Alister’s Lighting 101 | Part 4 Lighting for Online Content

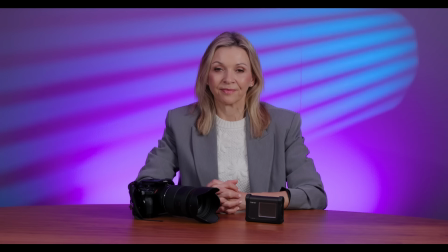(4:09)
And we have the ability to control it, to focus it, defocus it, to create something really interesting on that back wall. So this is now looking quite attractive.
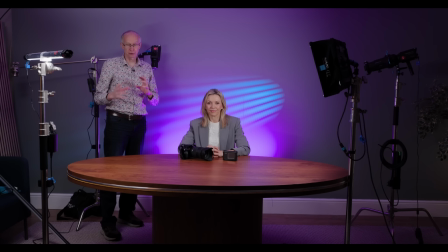(4:20)
But if you think about how we light when we use three-point lighting, we will normally have a key light, and then we have a fill light, but we also very often have a backlight to separate the foreground from the background.
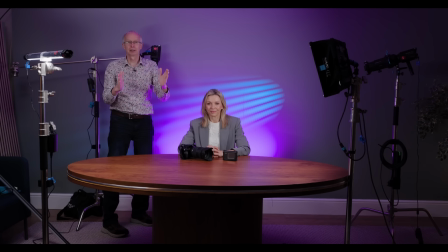(4:35)
We only actually have about ½ a meter between the wall and our influencer here. And I think by adding a backlight, we can actually make that distance look a bit further, add a bit more modeling, a bit more separation, and it should also backlight the products a little bit to make them a little bit more interesting.
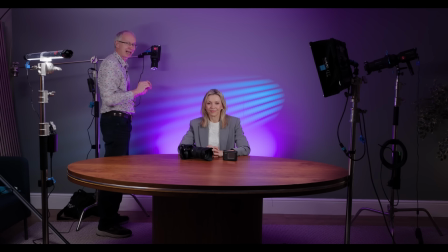(4:55)
So let's introduce a backlight. And this backlight I have on a stand with an arm so that we don't have a problem with the stand in the middle of the shot. So let's just bring this into position.
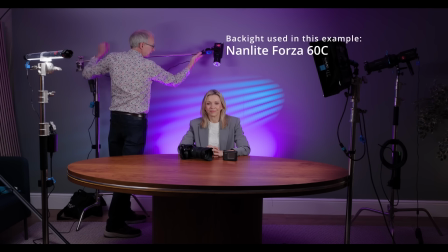(5:08)
And don't forget, if you're doing this, to make sure that you have adequate sandbags or counterweights for the light that you're using.
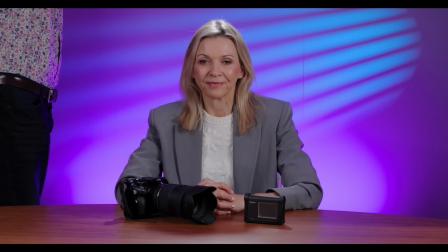(5:16)
And the aim of the light also affects where the sheen is on the table, which is quite nice. And I can just bring this backlight in. It separates the foreground from the background, adds that lovely sheen on the desk, and really completes this shot.
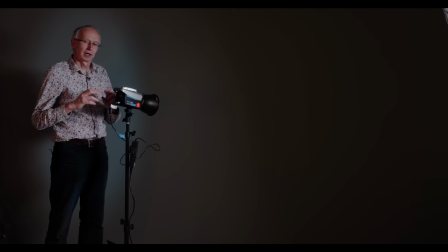(5:32)
So I've already shown how you can use the Nanlite Forza 60C with a projector attachment, or other lights with a projector attachment with a gobo to project patterns on the wall.
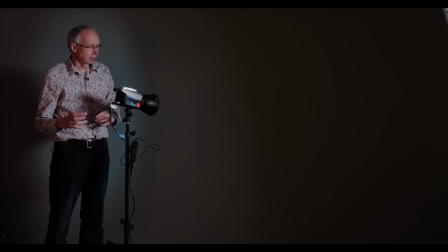(5:45)
But projector lenses aren't something that everybody has. And you can in fact create something very similar with any COB light. So this is a Nanlite FC120B with a reflector on it. It works best with a reflector rather than a Fresnel lens.
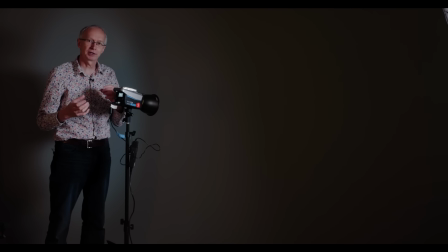(6:02)
We simply turn the light on and then we find something to shine through that beam of light to create interesting patterns.
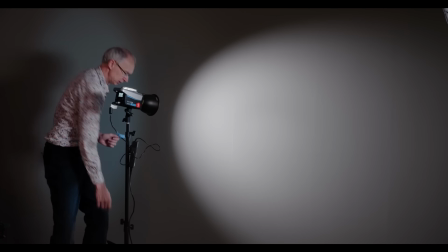(6:09)
We all know we can create shadows with our hands. So if we find something with a pattern on it, such as this,
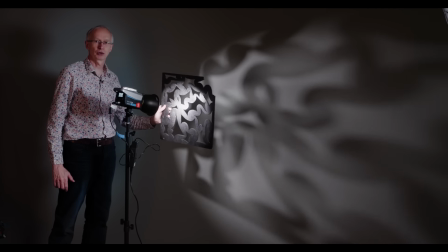(6:16)
and we put it in front of the light, we can create all sorts of interesting patterns on the wall.
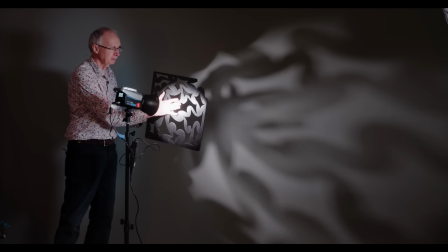(6:21)
Do be careful with the spacing between your pattern and the light,
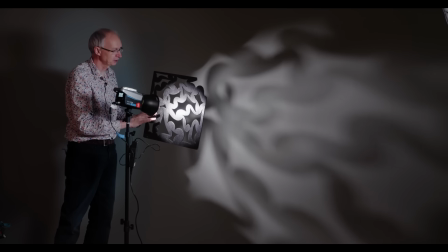(6:27)
because it could get hot, especially if you're using a very high powered light. But with LED lights, that tends to be less of a problem than it used to be.
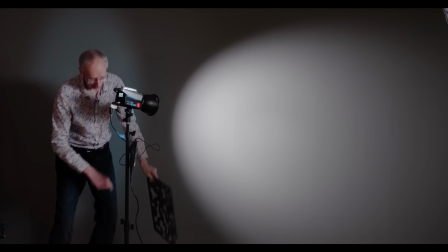(6:35)
So it's about using your imagination. Now, something else that you can use is this material here,
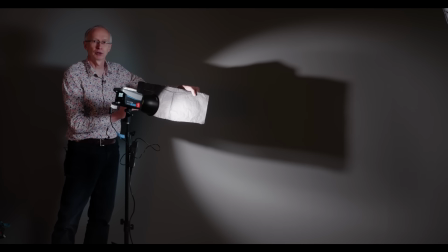(6:43)
which is kind of like very thick kitchen foil or kitchen wrap, aluminium foil, much thicker.
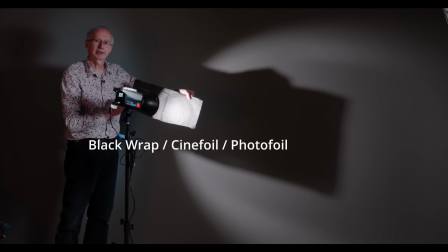(6:51)
It's painted black and it's called black wrap.
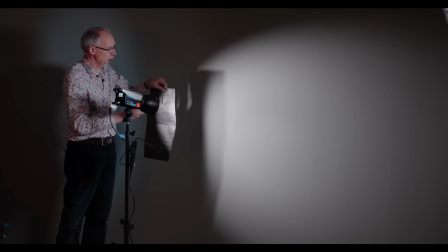(6:54)
And you can use a knife or your finger or a pen and you can cut holes in this material very easily,
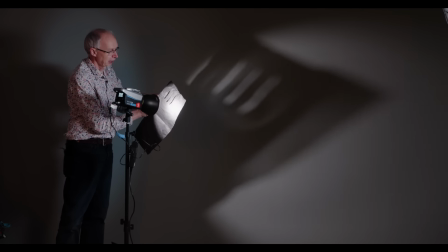(7:02)
then support it in front of your light and you can create your own patterns.
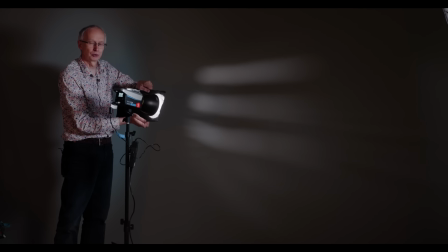(7:08)
Really, it's down to your imagination that you can then project onto the wall to create those interesting textures in the background.
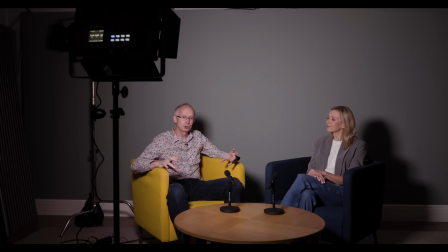(7:15)
So this is a different scenario. This could be a podcast or a two-person interview, fairly relaxed environment. We're going to be having a chat together. And what I've done initially is I've put in a single panel light in front of the two of us.
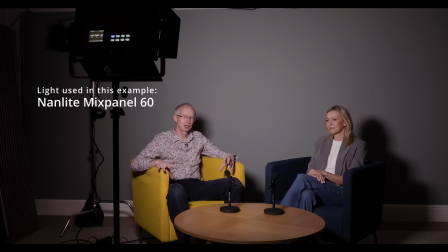(7:31)
Now the problem when you do this is it's almost certainly going to cast shadows directly behind us on the wall behind,
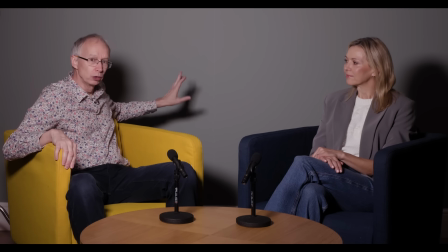(7:39)
which are unattractive. And even if I lit that wall, those shadows would still be there and they would be distracting.
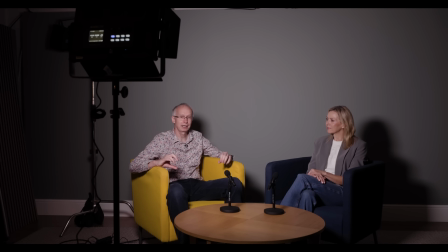(7:46)
Now, if you look at most television studios, what you'll find is they normally have a key light for each presenter, and it's angled so that the shadows don't fall directly behind them. So let's bring in another panel light, light both of us individually, and see what that does.
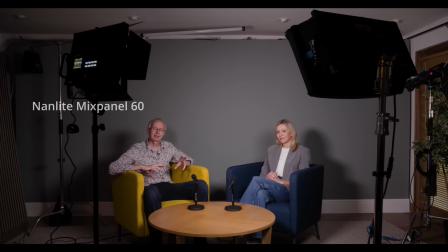(8:04)
So now I've added that second panel light.